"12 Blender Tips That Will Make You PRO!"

Another example of how drivers can be useful in animations is that you can control multiple objects with one single property.
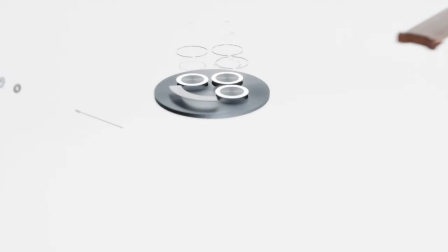[8:15]
I used this method in this project, where I made this deconstruction effect animation, which looks pretty complex,
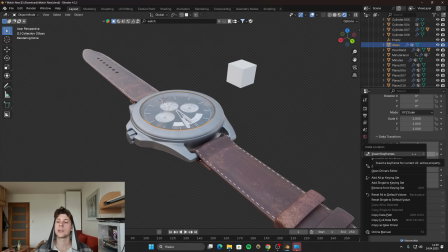[8:21]
but the only thing that I did was that I created a driver, which basically tells Blender,
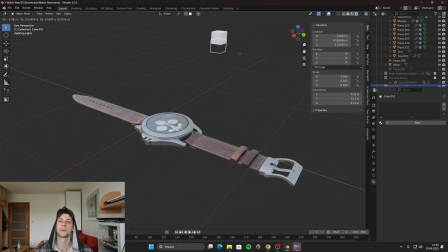[8:26]
if I move this object on a certain axis, this object will move on the z-axis,
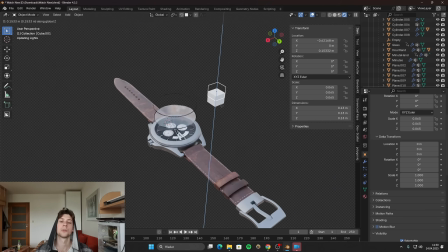[8:30]
and it will move the same distance, which can be then multiplied by a certain offset, which you can see here in this box.
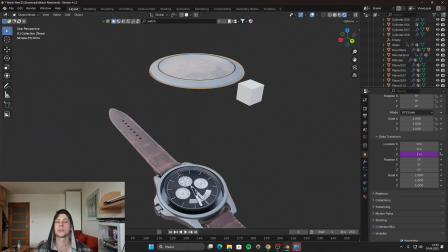[8:36]
And the best way is that you can copy this driver and you can just paste it on other objects. So you don't have to create a new driver for each object.
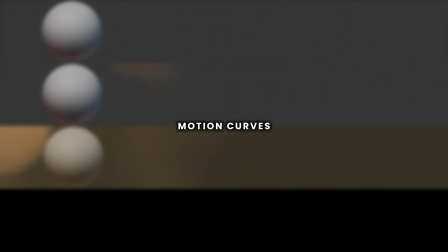[8:44]
When you are using any type of motion in Blender, make sure that there is some variation and imperfection in the movement.
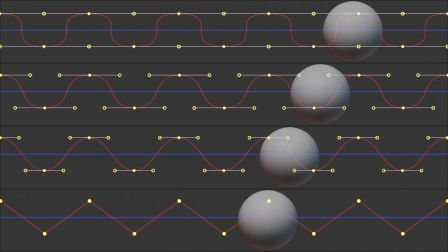[8:50]
This is because by default, when you set keyframes, often the animation is linear by default.
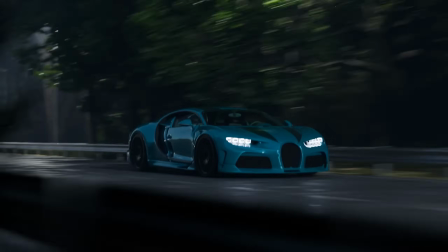[8:55]
Now, linear animation can work in some cases. For example, when you are animating a car with a constant movement. But the problem with linear motion is that it often looks boring and unnatural.
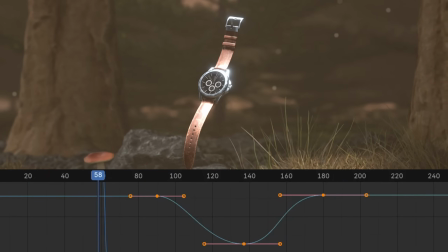[9:06]
It's very common for motion graphics to add some transitions or some variation in the acceleration.
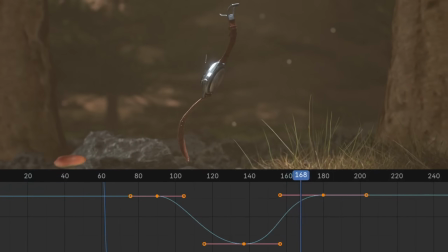[9:11]
So if you want to make your renders more interesting, make sure to use a Bezier curve.
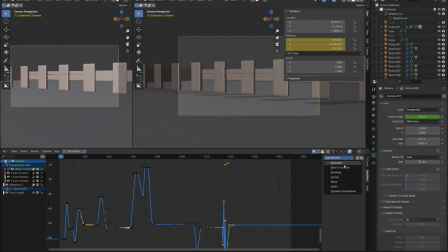[9:15]
When you are working in the graph editor, you can select the keyframes, go to the modifiers, and add a noise modifier.
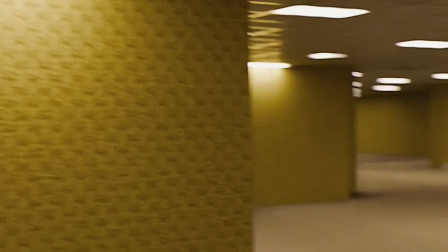[9:21]
This is a great way how to simulate a handheld movement, because you can apply it to basically any object.
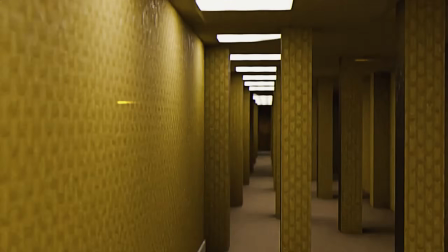[9:26]
It's good for storytelling, and it's more engaging for the viewer, since the motion is more randomized and doesn't feel artificial.
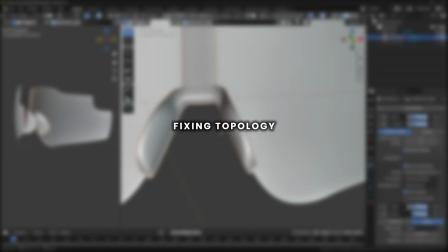[9:33]
So when it comes to modeling, especially to hard surface modeling, it is very important to maintain high quality topology. Topology is basically the mesh, which constructs your 3D object,
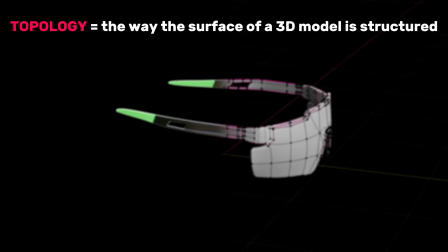[9:45]
and it's made out of three fundamental elements: words, edges, and faces.
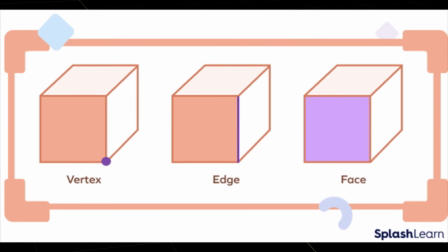[9:50]
And even though all these three elements are equally important, the face is actually the element that forms the polygonal area and fills the space.
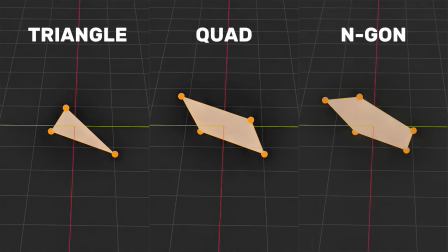[9:58]
Now, there are three common types of faces: triangles, quads, and n-gons. Every face type has its own advantages and disadvantages.
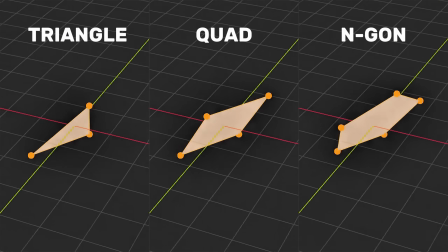[10:06]
But if you should pick one, which is probably the most useful, it should be the quads topology.
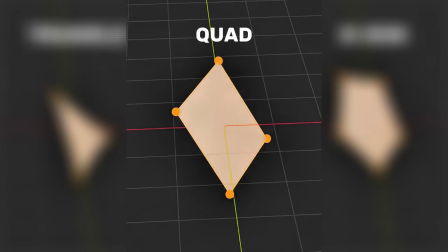[10:10]
And there are many reasons for this.
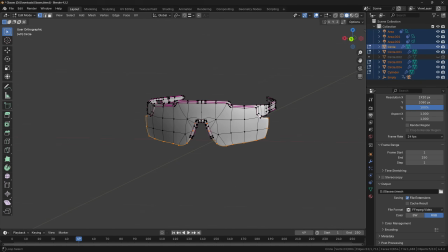[10:12]
The first reason is that the quads topology is the easiest topology to work with, because it's organized, so it makes selecting face loops easier.
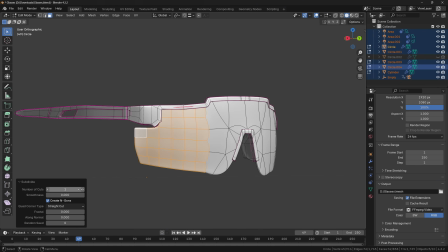[10:20]
You can also run edge loops, and when you subdivide quad topology, it subdivides very well because the quad topology is predictable, and it splits the face into four smaller even quads.
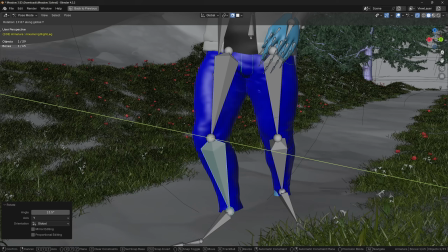[10:30]
It's also commonly used in animation, since quads are deforming better than triangles or n-gons.
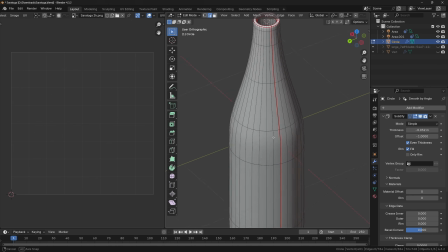[10:36]
It also makes marking seams and unwrapping much easier, since it's easy to select edge loops.
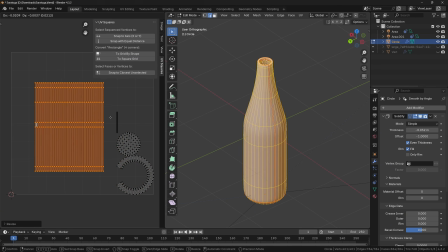[10:41]
So if I have to summarize this, when you have two identical 3D objects,
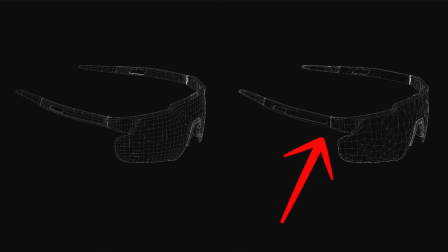[10:45]
it's much easier to work with this model than with this model, because with this model, it's far more easier to make any adjustments.
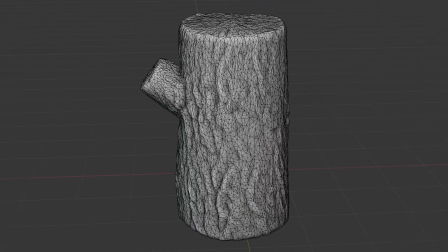[10:52]
Now, if you have a mesh and your topology looks like this, there are two ways how you can fix the topology in Blender.
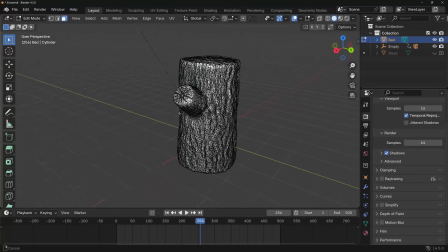[10:58]
The first way is by using a remesh option, which you can find in the object data properties. You will select your object that you want to remesh. You will choose the remesh option. You will change some settings, including the voxel size.
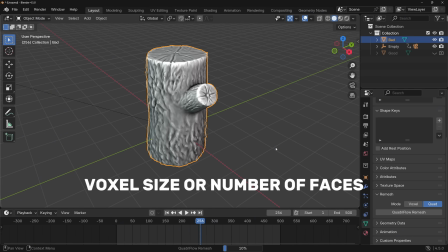[11:10]
You will set what resolution do you want, and you will click remesh.
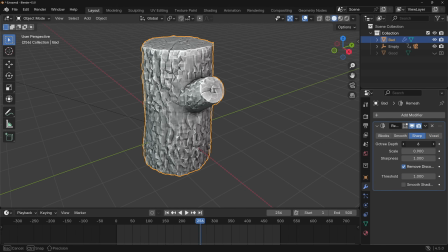[11:13]
The second option is by using a remesh modifier, which in my opinion produces way better results, because you can choose from more options, and it's a non-destructive way.
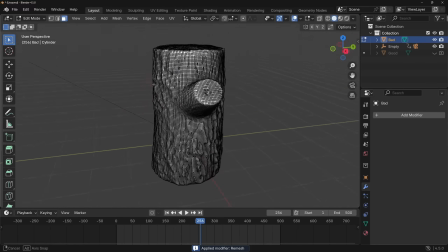[11:22]
The reason why topology is important is because the topology determines the usability of the mesh.
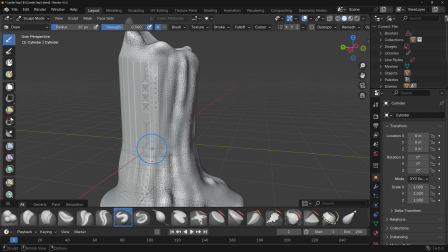[11:28]
Now, it happens that sometimes you just cannot use the quad topology.
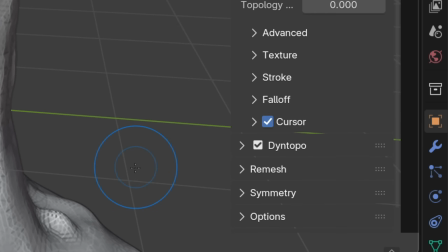[11:31]
For example, if you are sculpting and you need to use the dynamic topology tool, then in that situation, the topology doesn't really matter.
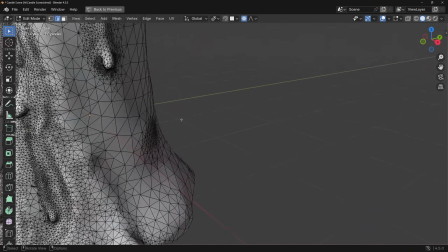[11:39]
However, when you are done with sculpting and you would like to apply some image textures,
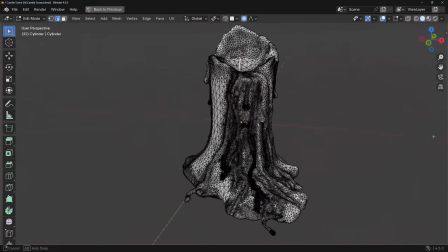[11:43]
you will need to unwrap the mesh first, which is pretty hard when your topology looks like this.
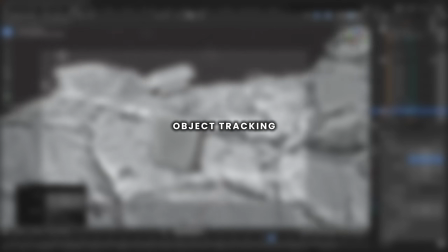[11:48]
Did you know that there is an easy way how you can track cameras or lights to any object you want?
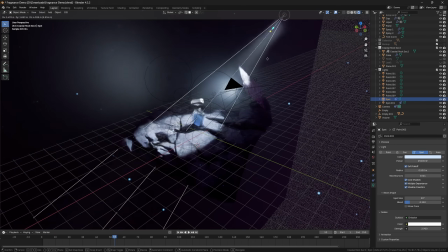[11:53]
This is very helpful if you want to, for example, keep one object centered in the camera, or when you want the light to always face the object.
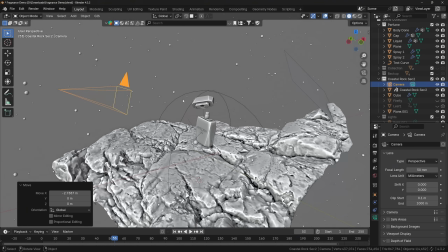[12:01]
And the easiest way how you can do this is by using a track to constraint.
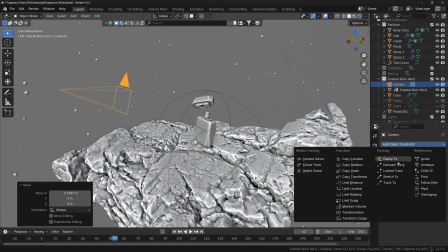[12:05]
First, you will select the object, then go to constraints and add track to constraint.
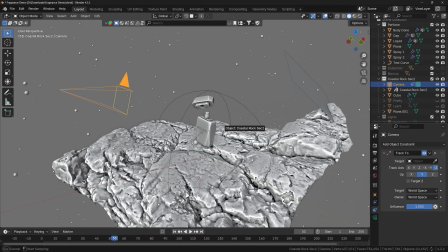[12:11]
Now you will select the target object to which the object should be tracked to.